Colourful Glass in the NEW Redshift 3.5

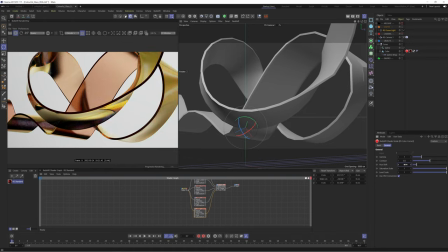I'm going to show you how to create colourful glass using Redshift's new standard material. Let's get this thing popping.
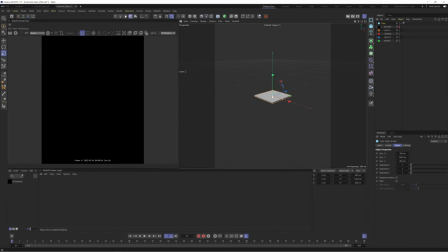Shoot. We'll start off by grabbing a cube, which will be used as our glass object. We've used a cube instead of a plane, as it's important for glass to have thickness so that we get good looking refractions.
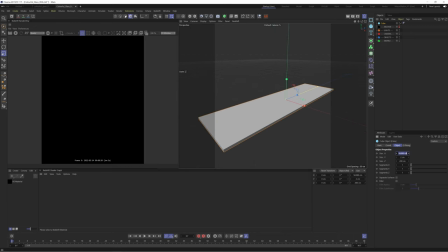I'll reshape this into a long rectangular shape, as we'll be deforming this soon. We don't need it to be as thick, a value of 0.5 should work well.
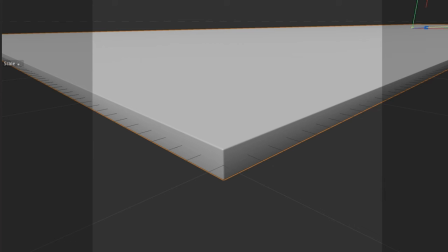Let's add a slight bevel to the edges, which will give us some cool reflections later on. That's a good looking bevel. Let's switch to constant shading lines and add some segments to our cube.
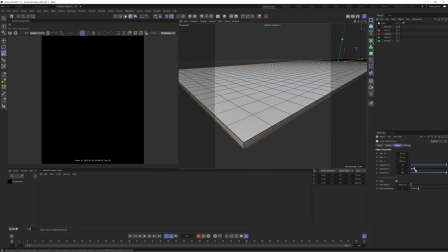These additional segments will be important for when we start to deform our cube. We're going to use a spline wrap to create our deformed cube, so let's start by creating our spline.
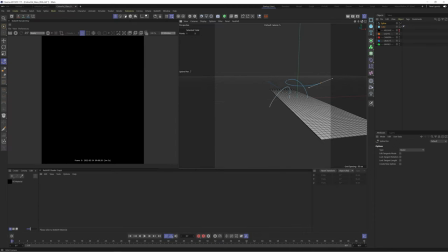Grab your polygon pen. You can click and drag to create curved points, and then push, pull, and rotate these points until you're happy.
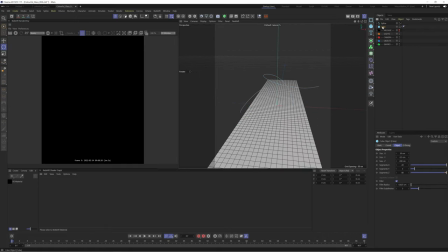Once you're happy with the shape you've created, let's create a spline wrap deformer. Hold shift while you select it to make it a child of your current object.
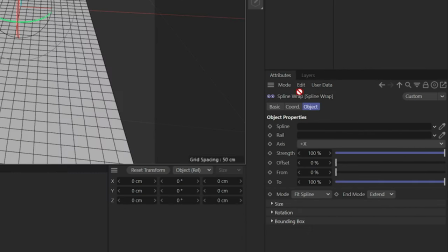Then grab your spline and drop it in the spline parameter.
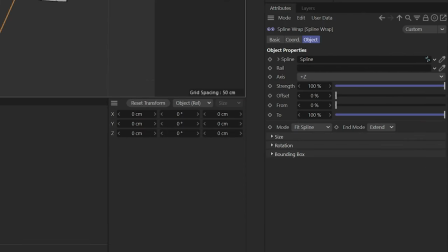This doesn't look right, so let's fix this by changing the axis to plus Z. Let's change the mode to keep length so that our object doesn't become stretched.
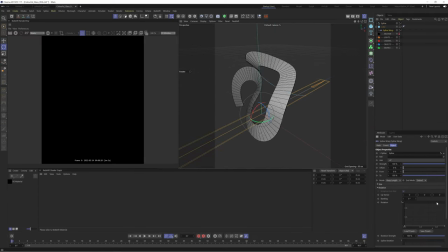Once you have this set up, you may have to adjust your spline to ensure you don't have any intersections. You can also go into the rotation tab of the spline wrap to adjust the angle of your shape.
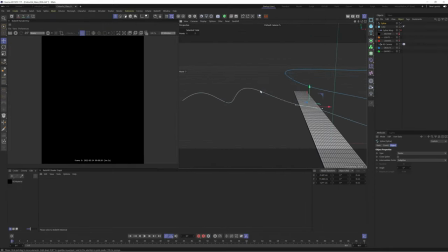I continue to faff with this for the next 10 minutes or so, but here it is in 10 seconds so you don't have to endure the pain of watching me move points around.
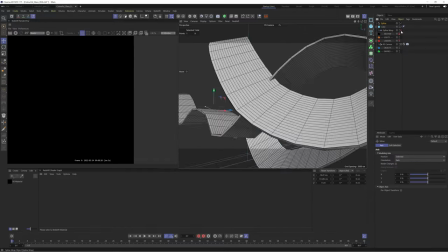I also changed the aspect ratio to 16:9 and found a nice camera angle. Let's drop this into a subdivision surface to check it looks good.
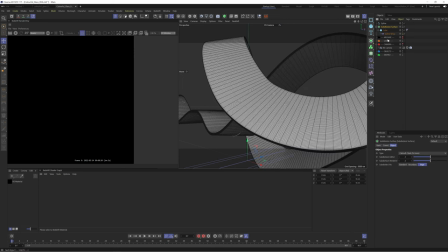Shout out to the kind souls in my previous video for telling me that you can use the shortcut Q to quickly enable and disable your subdivision surface.
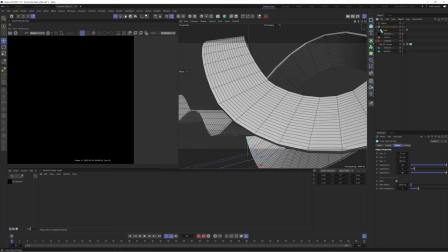Okay, this looks good, so let's use a Redshift object tag to subdivide this instead. Go to the geometry tab and enable tessellation, which will subdivide it in the render view whilst keeping it low poly in the viewport.
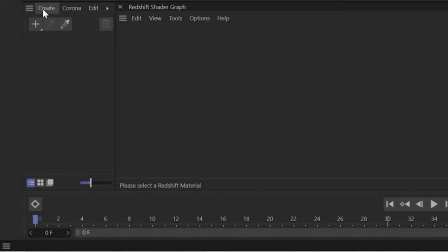Bye bye! Okay, let's get this party started. Let's create a Redshift standard material. Drag this onto our lovely cube object.
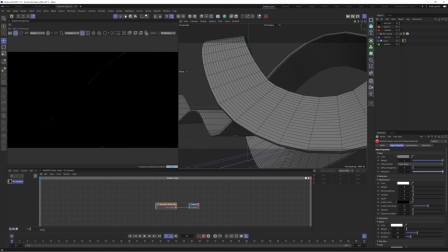Let's increase the metalness to give us a shiny metal material so we can see how it reacts to the light.
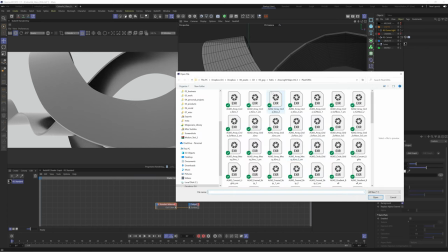Of course, it would help if we had a light, so let's add a dome light. I'm going to load one of these HDRIs from Grayscale Gorilla's Pro Studios HDRI pack.
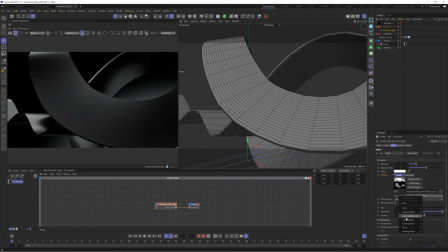The abstract nature of these HDRIs will give us soft yet interesting reflections. We'll rotate our dome light to see what gives us the most interesting result.
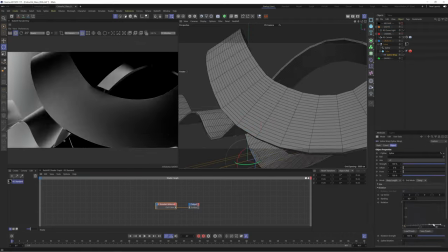I also ended up adjusting the spline to give us a more interesting shape. Playing with the rotation and angle of the object helps to add more variation to the lighting.
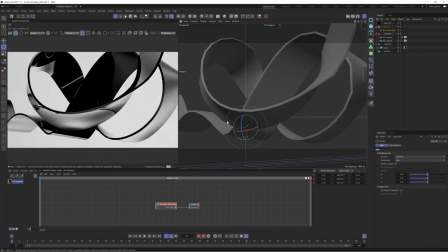This looks more interesting to me. One final rotation of the HDRI and we'll be good to go. Okay, let's dive into creating this glass material.
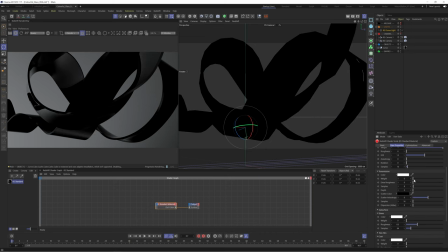We'll disable the metalness and the base weight and scroll down and enable transmission. This looks cool already with the lighting and shape we have set up.
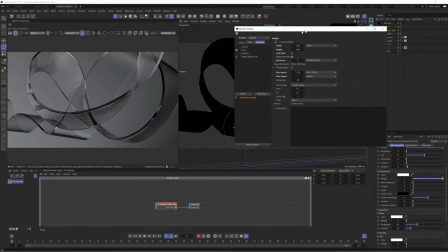Straight away we'll dive into the render settings and crank up the reflection and refraction depth to bring more detail into the glass.
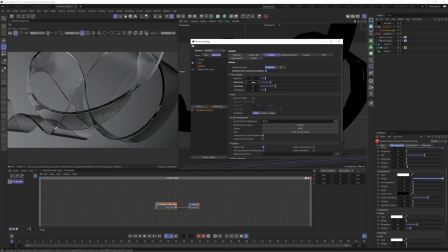I'll take a screenshot to compare the before and afters. We'll head to the globals tab and we'll crank out the refraction to 6 and then the combined depth to 12.
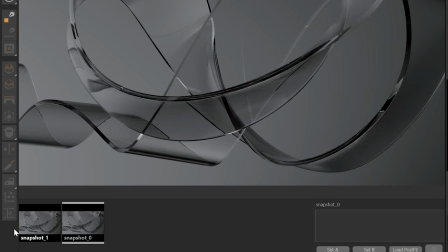We'll take another screenshot so we can compare the results. We can see a clear difference in how the additional trace depths help to dial in more detail.
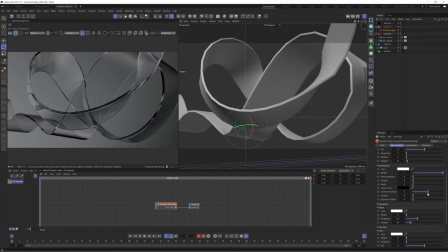Let's disable materials so our viewport is clearer. We'll start by dialing in some color to our transmission.
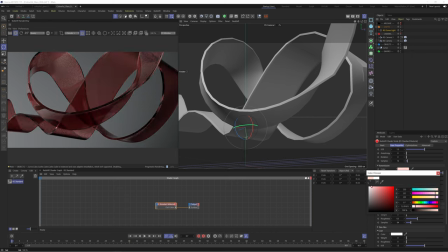This will be used to tint our glass. You can make this as saturated as you want, but I find a low saturation value feels more natural. We'll play with this until we're happy. The orange color looks cool. I want to talk about this depth slider next.
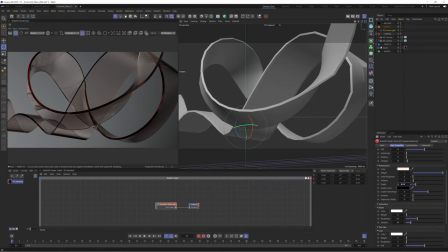This value describes the distance after which the transmission color is completely reached within the material. So this can be used to control how much of our transmission color comes through. This will depend on the thickness and volume of your object, so the values inputted will vary from object to object. A low value of 0.5 gives us a nice result here.
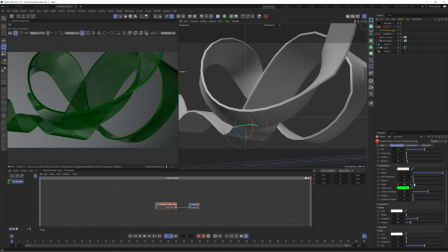We then have this scatter color, which we can use alongside the depth parameter to create a secondary color, which will be scattered throughout the object as the light hits it. This will then become a juggling act of finding the right depth amount, which strikes a balance between the transmission color and scatter color.
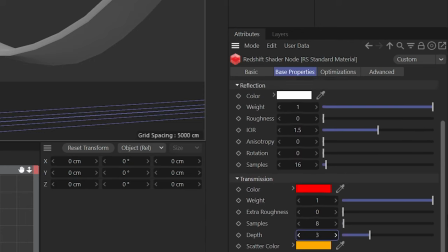The blend of orange and red gives us quite an interesting look. Let's head back to that metalness slider we used earlier and start to stylize this glass.
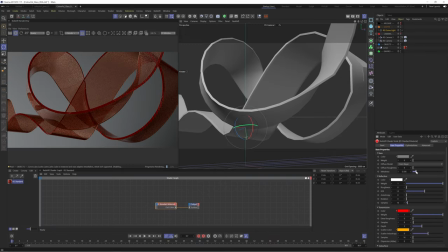If we enable the metalness and the base color, you can see we start to pick up those lovely reflections from our HDRI. Using a 0.5 value in our metalness essentially creates a 50% blend between a glass and metal material. We can then adjust our base color to tint our metal and now we have this cool, shiny glass material.
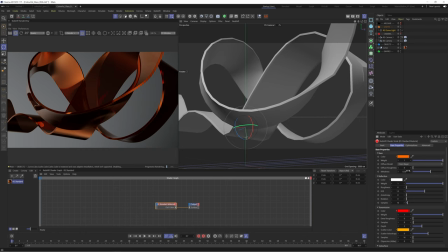If we crank metalness all the way up to 1, we get a really cool result, but we're starting to lose the translucency of our glass.
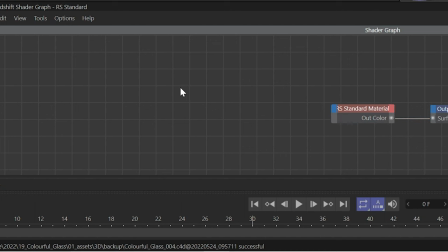We need to find a way to blend between the two. This is where the Fresnel node comes in. Press Shift C in your shader graph to bring up the node menu and search for Fresnel.
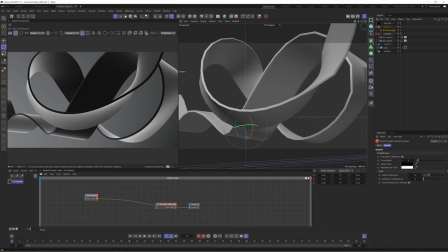Let's output this to the surface to see what it does. This essentially creates a black to white map based on whether your object is facing to or perpendicular to the camera.